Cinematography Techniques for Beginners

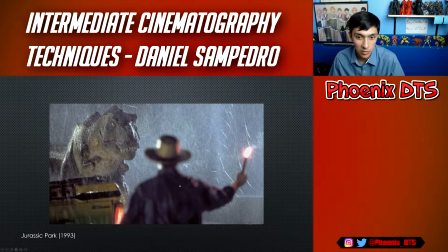(8:18)
Now, I like this example a lot because, yes, the T-Rex is looming over him, but look how much screen Dr. Grant takes in this shot. That shows us a little bit. Like, while the T-Rex has more, like, physical power and, like, at the surface level, this shows how much screen Dr. Grant takes in the frame,
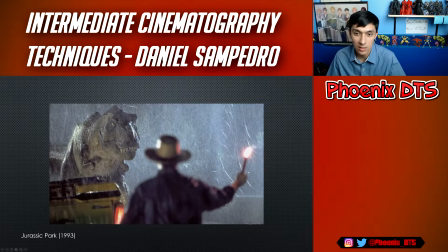(8:38)
shows us how big of a power, like, mentally he has, because he knows what the hell, like, the T-Rex is, and because he got the flare, and he knows that they're attracted to the flare, so he's still got a lot of power, even though he looks smaller than the T-Rex, because he's taking up more of the frame.
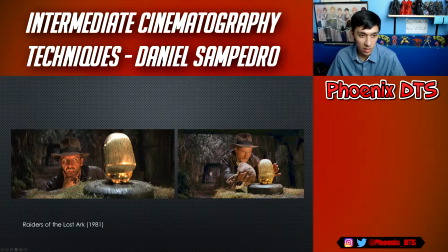(8:53)
Raiders of the Lost Ark. So right now, the idol is taller than Indy, so it looks like he's, like, unsure, he doesn't know what the hell is up, but then when the camera moves and he's on top of the idol, then it looks like he's in control instead of the idol being in control. So you can do a power swap in the same scene, in the same shot as we saw like with Rise of the Planet of the Apes.
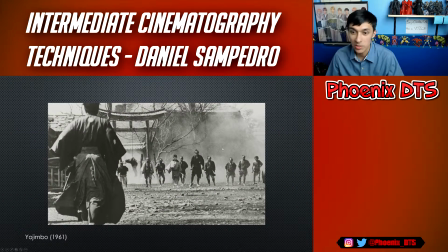(9:11)
It's very doable. Yojimbo, same thing with the Jurassic Park thing. Look at all these people. You would think they have power, but look how big he is. He's got the power because he just takes up so much of the frame. And he's like,
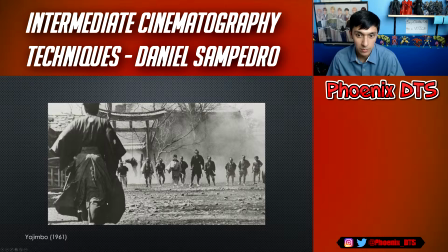(9:26)
looks like he's gonna come and eat all these people, like because of how different in size they are. Even though they're bigger in number, he's bigger in the size of the frame.
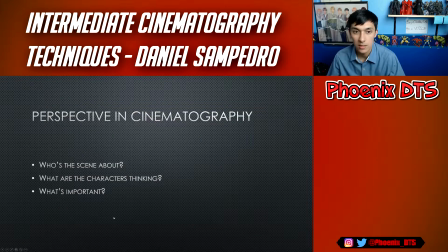(9:34)
That's power in cinematography. Now we also have perspective in cinematography. So perspective in cinematography is basically who the scene's about, what the characters are thinking, and what's important. It puts like things into perspective, basically. So get it? Blade Runner 2049.
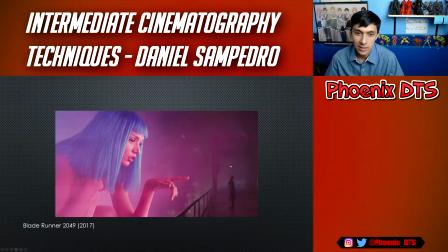(9:50)
So look how tiny K is compared to this thing, this entity. That just shows him like how small he is in this bigger world. That's what it is, and how alone he is.
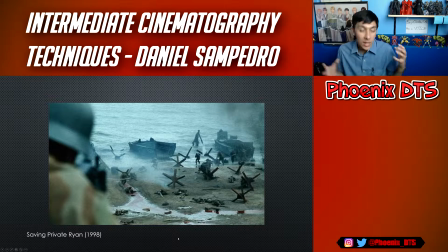(10:02)
Saving Private Ryan. It puts us right in the action, shaky cam and everything, and it's hectic. It puts us in perspective of the characters, what kind of position and environment they're living through.
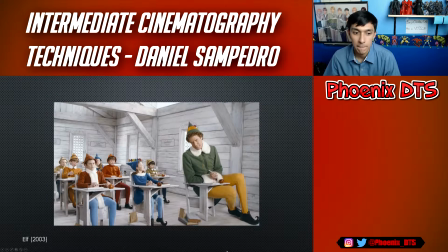(10:12)
That's how the cinematography achieves that. Elf. Look how big Will Ferrell is compared to everybody else. He's obviously out of place. He doesn't belong, and it just puts us in the mindset of the character by how you frame your shots.
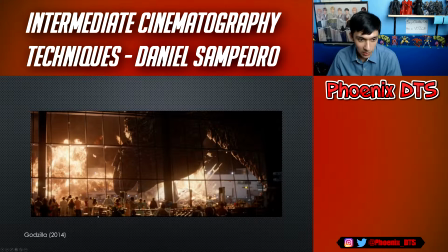(10:27)
Godzilla. That's his foot. These are people. He's huge, okay? So like you can show like with relativity, when you show two things comparing the sizes, you can really like get some power out of here, especially when you're dealing with giant ass monsters, because Godzilla is freaking huge in this scene.
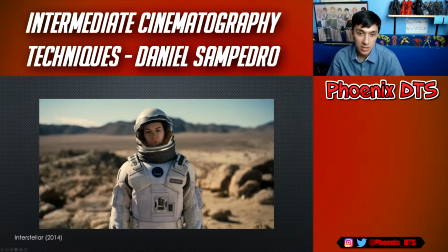(10:46)
And then Interstellar, this is Brand, just like how, especially like how like the depth of field and like how blurry the background is and how focused it is her. She's dead center in the frame, which usually isn't a good thing, but here it works, just to show how alone she is out in her world because there's nobody else but her.
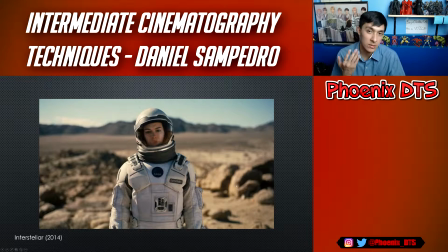(11:02)
And that's what that's showing us. It's giving her perspective of the scene. Princess Mononoke.
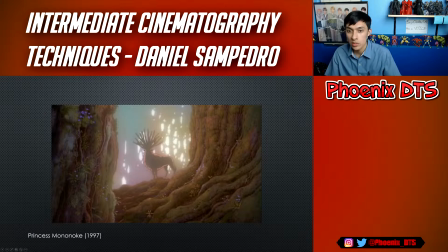(11:07)
So here we got a little bit farther scene. We got the forest spirit in between two trees. It's not very clear. It's kind of misty. We don't really know what's going on, but we know that this is like a magical, mystical presence. So we're like, I don't know what to think of this person, of this being, but like it's kind of mystical, but I don't know. We're not right there. It's not super clear. We're farther back and it's blurry.
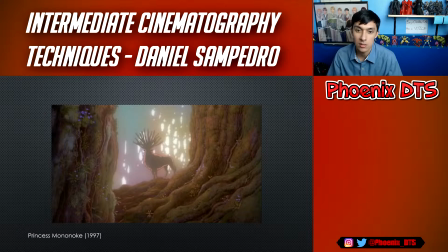(11:27)
So we're thinking the same thing as the characters by this shot composition, how everything looks.
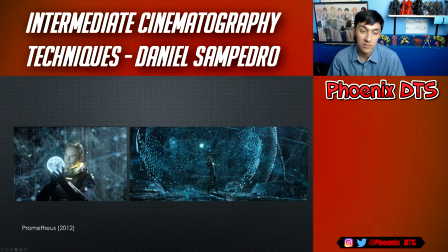(11:35)
Prometheus. Look at David. It's very focused, very tight in there. He's looking intimately at this thing. Next shot, it spans and expands. Look how, and then that's his growing intellect, basically. This is how much his understanding has grown because of how wide the shot is.
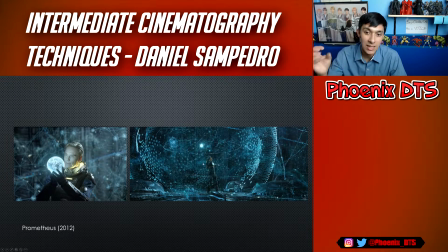(11:51)
That just can let, like, the shot and the framing can get us inside the character's head and teach us more about what's going on.
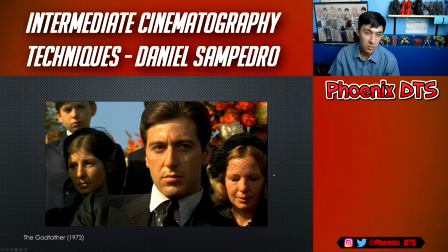(11:58)
And then The Godfather. Look at that's his funeral. Everybody's sad. Everybody's like in their own thing. Kay, I'm pretty sure her name is sad, but Michael's got something else on his mind. He's different than everybody else.
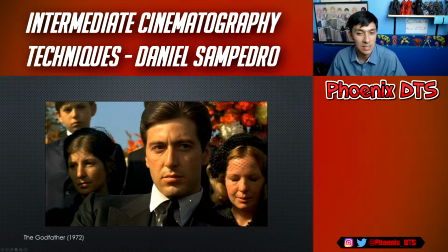(12:13)
You can see it in his eyes in Al Pacino's performance that he's taking this differently than everybody else.
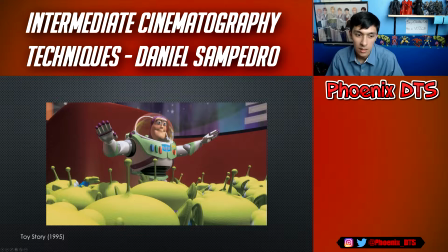(12:21)
Gets us in his head. Buzz Lightyear, Toy Story. Look how above everybody else he is.
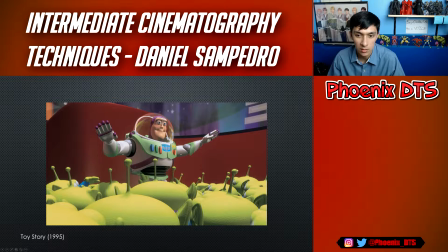(12:27)
This is a really good rule of thirds thing too right here with all the alien heads. He is above everybody else. He is their superior. He believes himself to be their superior, letting us inside his head.
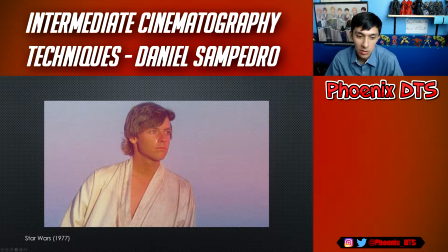(12:37)
And then the classic Star Wars shot, Luke Skywalker looking out the binary sunset. We see a lonely farm boy. Everybody knows this look. Everybody knows that they want to be out there doing something greater than what they already are. And this is exactly what's going through Luke's head. We see the horizon out there, and we can totally know
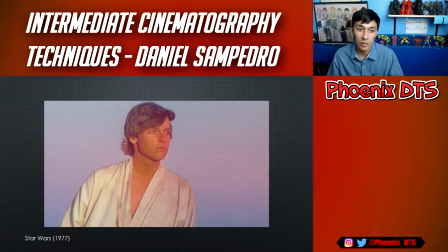(12:55)
what he's thinking with and can identify with the little farm boy he is and what he's going through.
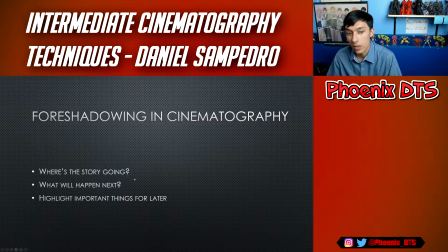(13:01)
Then we got foreshadowing cinematography. So this is going to tell where the story's going, what will happen next, and highlight important things for later. So basically it's like, it's like a foreshadow. Instead of a flashback, we have foreshadows. And so these are things that are going to be important later. Framing is huge.
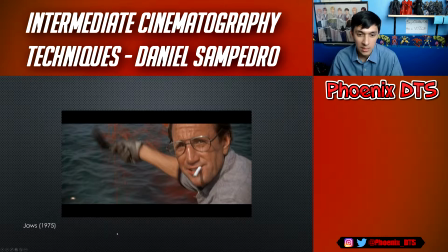(13:17)
So if there's any empty space in a frame, usually something's going to fill it pretty soon. So in Jaws, he's like chumming the water, and there's nothing right here. And then boom, boom, next scene, there's a giant ass shark. So there's something to take away from there.
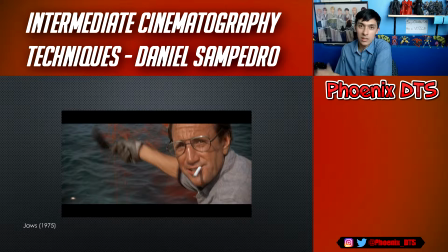(13:33)
That's like, you can tell that like just because there's an empty space, they don't put that empty space for nothing. They put it because something's gonna fill it eventually. So if you know how cinematography is, you can kind of get spoiled a little bit easier because you can tell they're like, oh, something's gonna happen just by the way things are framed.
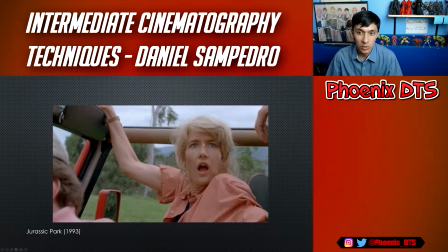(13:49)
Same thing with Jurassic Park. While we're not seeing anything in this frame, we can tell by her face that they're looking at something, and we're gonna see something that will create the same reaction us in the next shot. The Prestige.
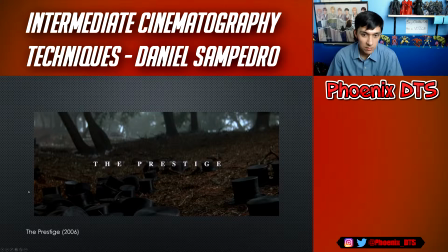(14:04)
While you may think this is a title card, even just putting stuff in the background is a huge foreshadow. And I don't want to spoil it for you guys because this is an amazing movie and you should go see it. But everything in this frame means something. Not just the Prestige, even though that's what this shot is.
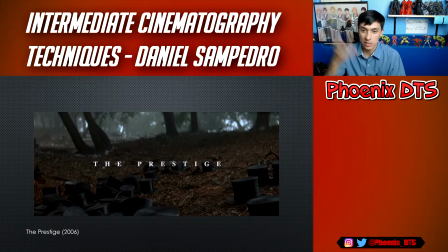(14:23)
But it's just looking deeper and giving us more meaning. And you can put more stuff in the frame than you think.
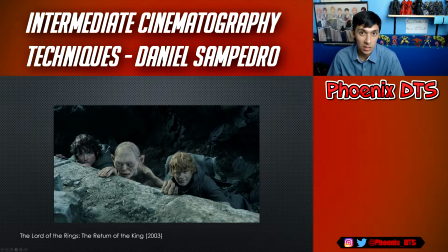(14:30)
Lord of the Rings: Return of the King. All three of these dudes are looking at something. Well, what do you think we're going to see in the next shot? What they're looking at. Simple as that, guys. If you just, you could either easily just show us what they're looking at right off the bat without showing them. But then that takes away the tension. It takes away the anticipation.
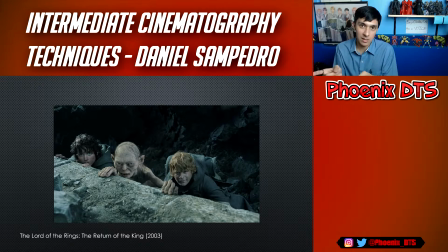(14:47)
If you show what they're looking at, if you show them looking at something first, then it makes us want to look at that too. So then we show the freaking castle, and then we get to see everything that they're making or that they're watching and looking forward to.
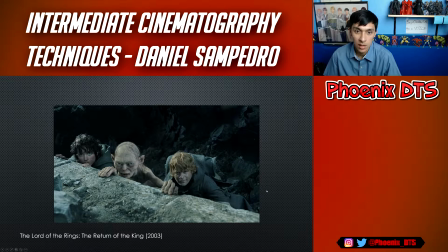(15:02)
Because if we don't have that, then we're just like, oh, there's a castle there. But if we have this shot first, they're like, oh, what are we looking at? Oh, they're looking at a castle. That's cool. Create that anticipation.
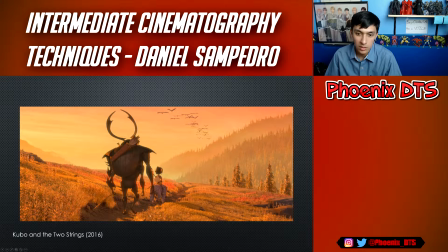(15:12)
And then my last slide is Kubo and the two strings. So we have all our people walking on this trail. The trail leads to, we can't see where the trail goes, but we see all this stuff. Birds are going somewhere. A bunch of hills and mountains and trees and fog. We have no idea what the hell is going on, but we know that they're about to embark on a journey.
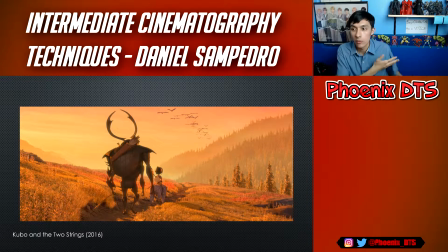(15:28)
We can see that, and we can anticipate that something grand is about to happen for the rest of the movie. Foreshadowing a long journey ahead, basically. And that is the end of my slideshow, y'all. So, hope you guys enjoyed the little quick training for you guys, cinematography stuff. Hope you guys like this. If you want me to do more of this stuff, just let me know in the comment section below by dropping a like on this video. And we'll be back to our Filmmaker Reaction videos very soon, so make sure you subscribe for new videos every single week. But anyways, guys, this has been me, Daniel, aka Phoenix CTS. I want you to find yourself, be yourself, and love yourself. Hi guys, Daniel aka Phoenix here, checking in with you guys at the end of the video. If you did enjoy what you saw, please check out one of these other two videos, or just like the video and subscribe down below for a video every single week. Thank you guys, I love you, have a good one.